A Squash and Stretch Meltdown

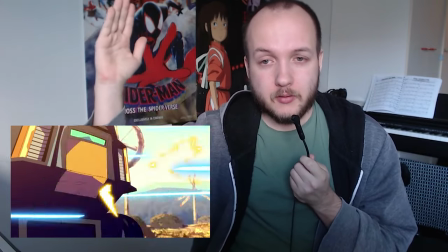[39:34]
uh or like upwards and it creates really nice
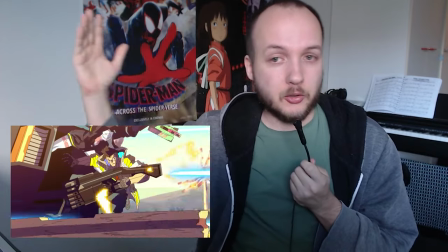[39:38]
visual contrast like not only is there utility for the acting right he's like blocking bullets
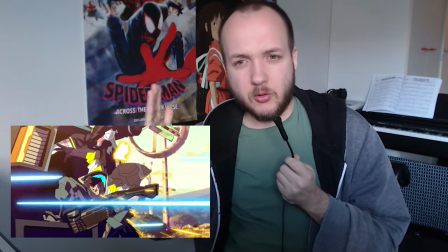[39:43]
or something it's also just like really nice visual contrast between like the guy stretching out
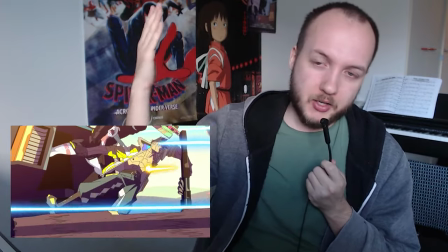[39:48]
and then the gun kind of blocking that energy or redirecting it and then
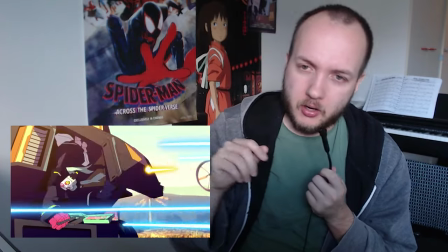[39:52]
when the guy gets into the car he kind of squashes not kind of he very much squashes
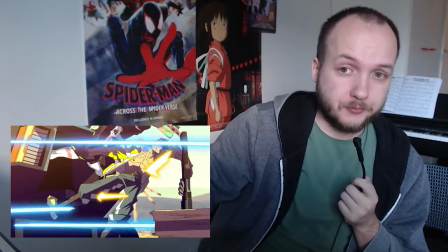[39:59]
but then he creates a stretch with the gun by by reorientating it
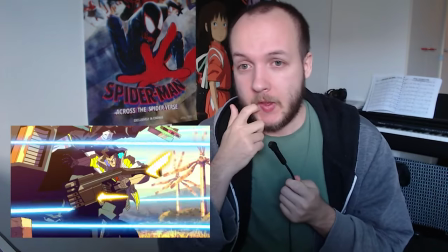[40:06]
like 90 degrees and and i would say that the gun here is actually experiencing its own squash and stretch the gun is used
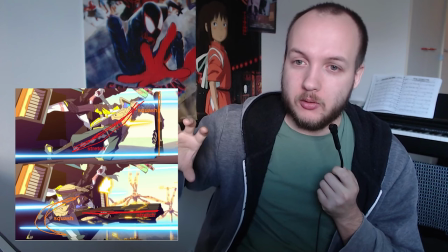[40:19]
as in like an interplay to influence
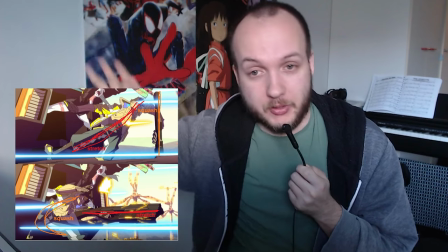[40:24]
the squashing and stretching of the guy and it's always like in contrast to the guys on when the guy is stretched the gun is squashed and when the guy is squashed the gun is stretched and i think in that regard got the gun experiences its own
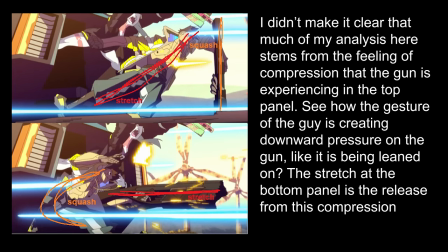[40:38]
squash and stretch and right in the next car the same thing happens again here maybe
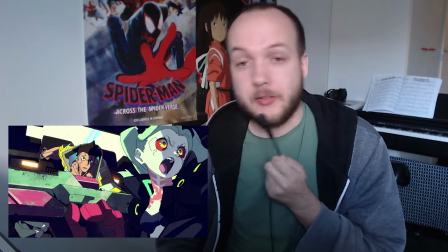[40:49]
a little differently the
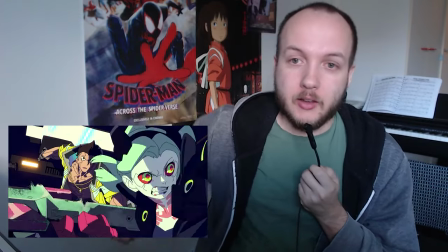[40:53]
girl also falls in the gun and then she leans on the gun and the gun is like perfectly
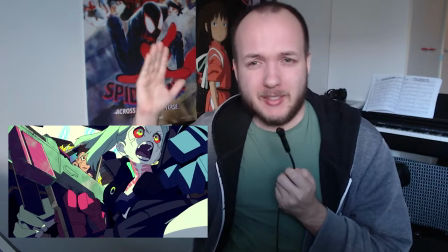[40:58]
vertical and like that's also amazing because it's like blocking all the energy that that is
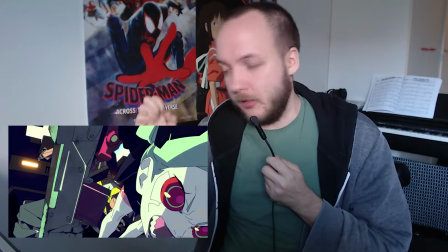[41:03]
coming from the girl falling over right it's like a wall of like and it creates this nice little tension and and
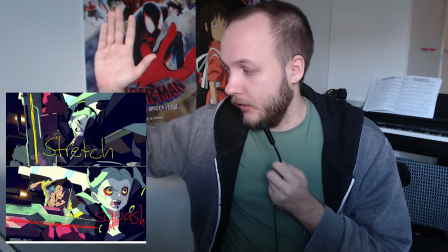[41:13]
in my original notes I actually wrote that the gun here is having a stretch when it's where to go by shooting this is a squash
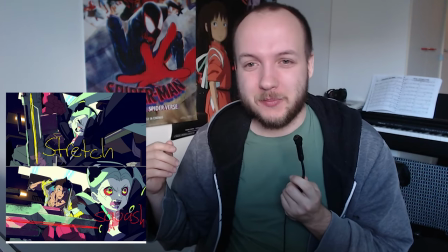[41:20]
because because it's like you can feel
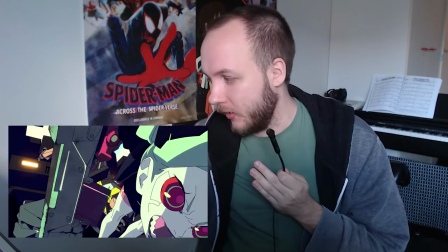[41:26]
the compressive energy on this gun in lengthwise right like and and and that
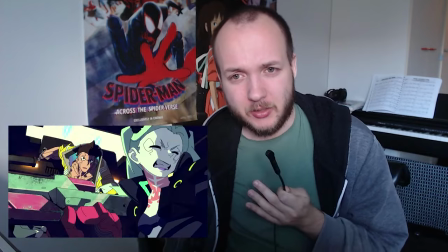[41:34]
feels very squashy like nothing's happened to the gun but because it's like this is like uh
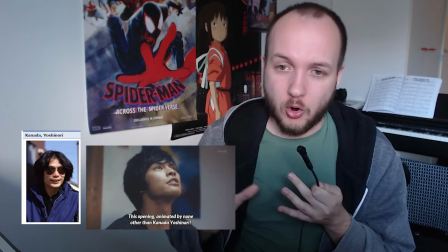[41:39]
canada school like like really strong orientation changes and whatever it
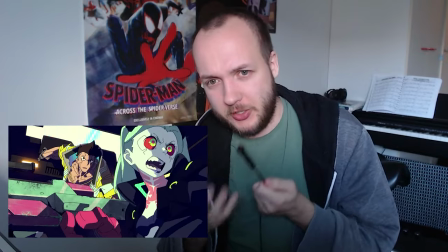[41:46]
it feels like it's it's squashing and then when the the girl takes
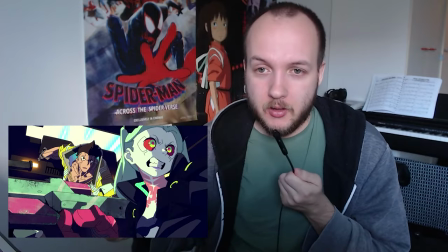[41:52]
the proper pose with the gun like she's kind of
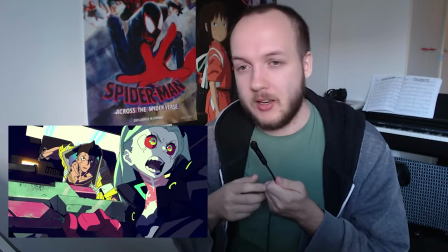[41:58]
it feels stretchy it feels like it's the opposite energy of the squash that happened earlier and I feel like these kind of orientation tricks are enough to justify being squash and stretch because they get the point of squash and stretch across